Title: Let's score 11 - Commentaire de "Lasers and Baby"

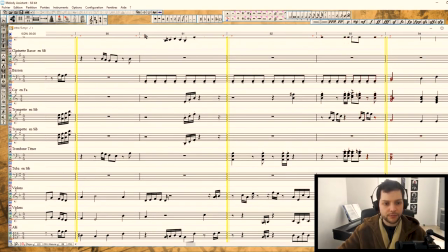j'arrête un peu parce que ça c'est un des passages que j'aime particulièrement quand même je suis assez content
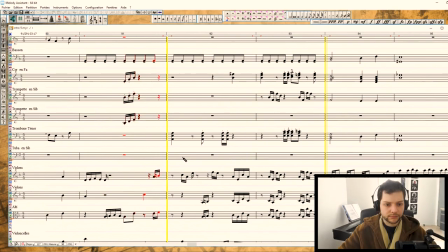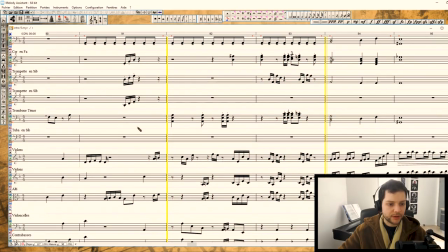ça commence par les violons qui jouent ça
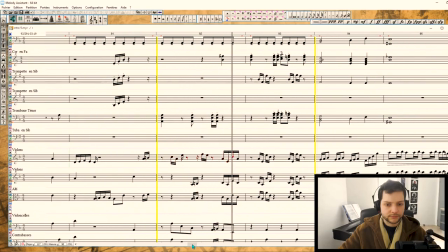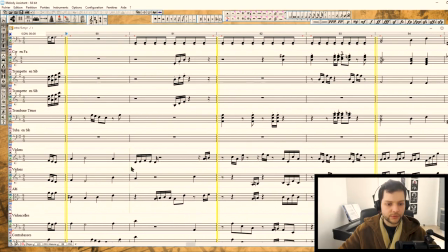sauf que on a des réponses à chaque fois
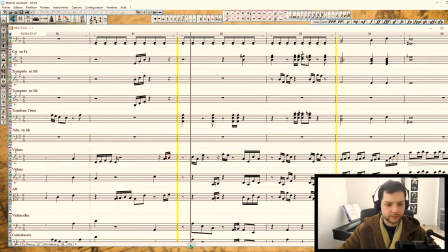qui finissent par se rejoindre mais entre temps on a eu d'autres trucs comme par exemple ça qui joue deux trucs d'ailleurs différents il y en a peut-être trop je sais pas c'est je sais pas
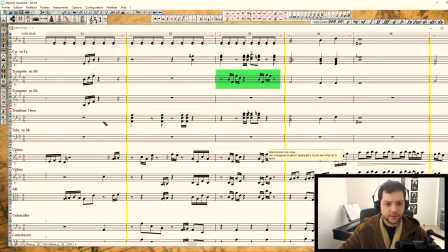ok la trompette joue comme les violons ici sauf qu'on a aussi les trombones à ce moment là
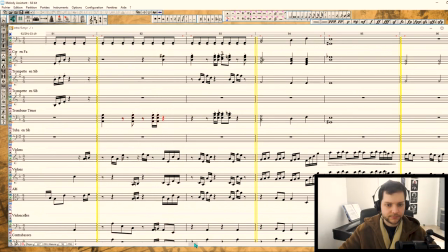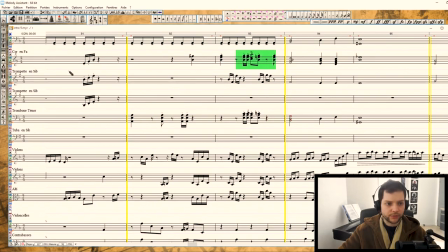qui rejoignent les corps ici sur le rythme et donc le total
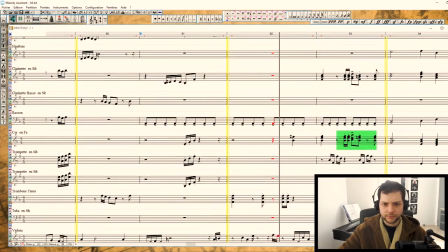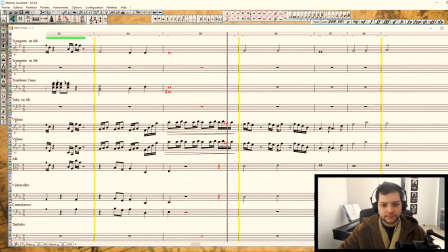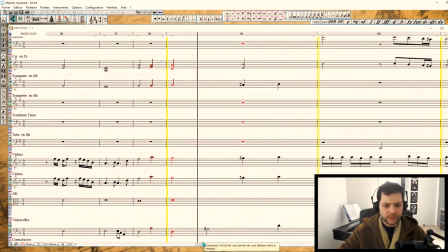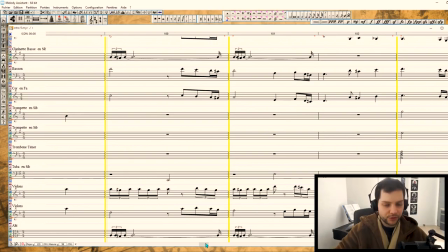première exposition du thème le commandant est parti en navette dans le vaisseau de Nero thème un peu du sacrifice l'idée de perte et de
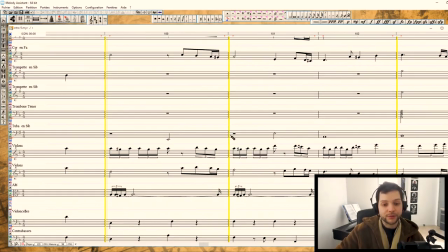sacrifice une idée qui est présente en plus dans l'épisode 8 de Star Wars donc pioché directement de là bon par contre le thème n'a rien à
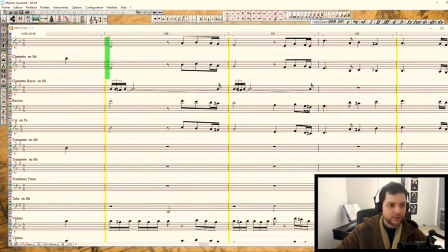voir la mélodie c'est ça
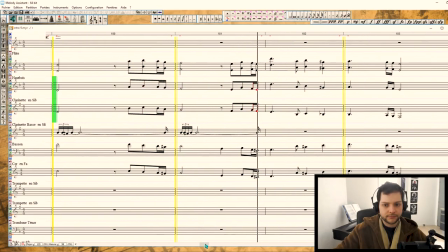la contre-mélodie, le contre-champ ici
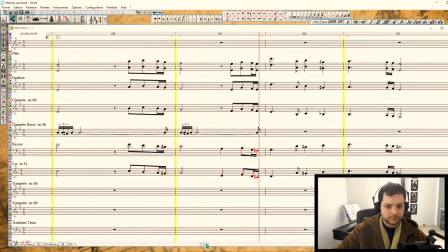Les deux ensemble avec un petit motif ici qui va être repris aux altos, voilà.
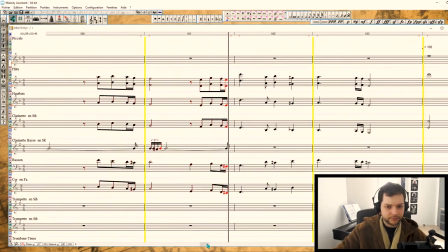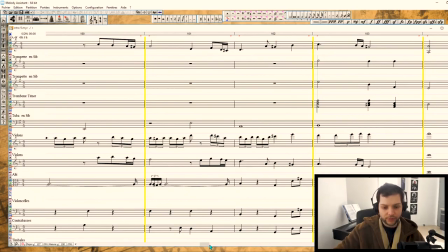Les cuivres rentrent à la fin pour souligner, pour augmenter un petit peu l'émotion, la puissance de l'ensemble.
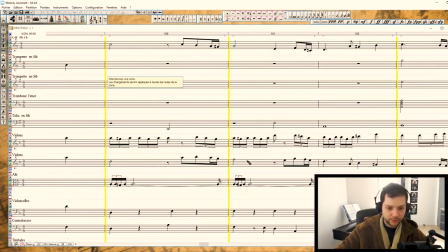Et puis on a un motif aussi décoratif au violon.
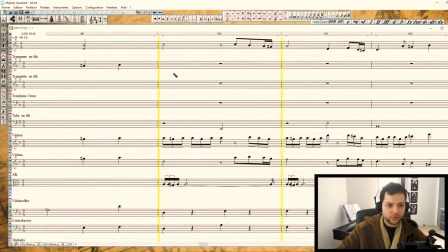Donc le total.
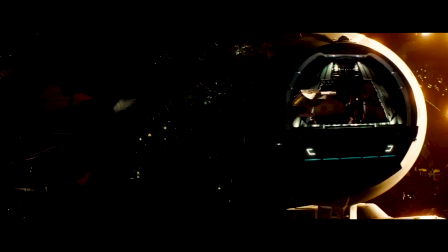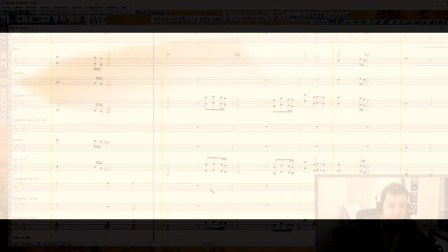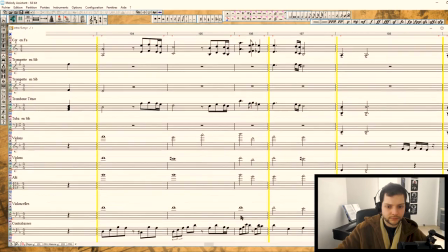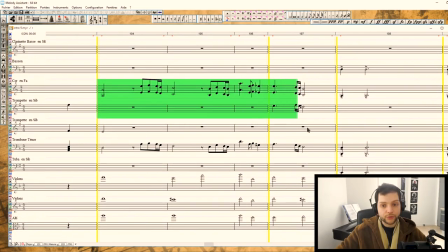on a cette fois une mélodie qui va être en dessous de l'accompagnement les accords
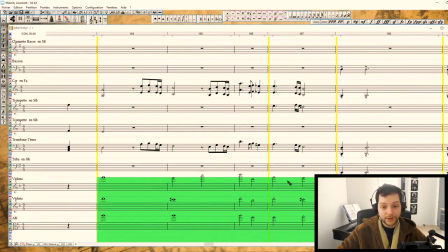aux cordes qui vont être dans le sur aigu dans l'aigu et sur aigu j'aime bien ça fait quelque chose de très
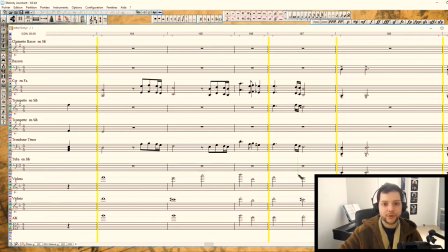presque divin et avec les images où on a vraiment on a une belle image du de la navette qui passe
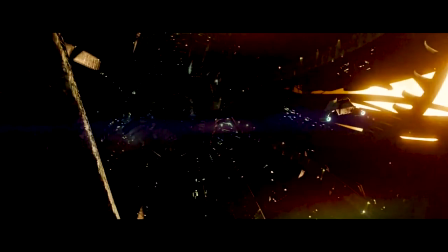devant devant la lumière vu de l'étoile ça fait un beau plan et puis on a le commandant qui regarde comme ça en entrant dans le vaisseau je trouve que
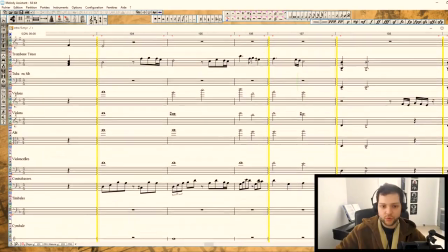ça se suspend un petit peu et c'est plutôt joli comme image donc j'ai essayé de le rendre en
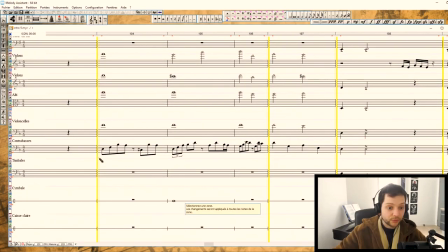musique et du coup ça fait beaucoup moins de mouvements il y a juste les contrebasses qui ont vraiment une mélodie propre je la fais entendre quand même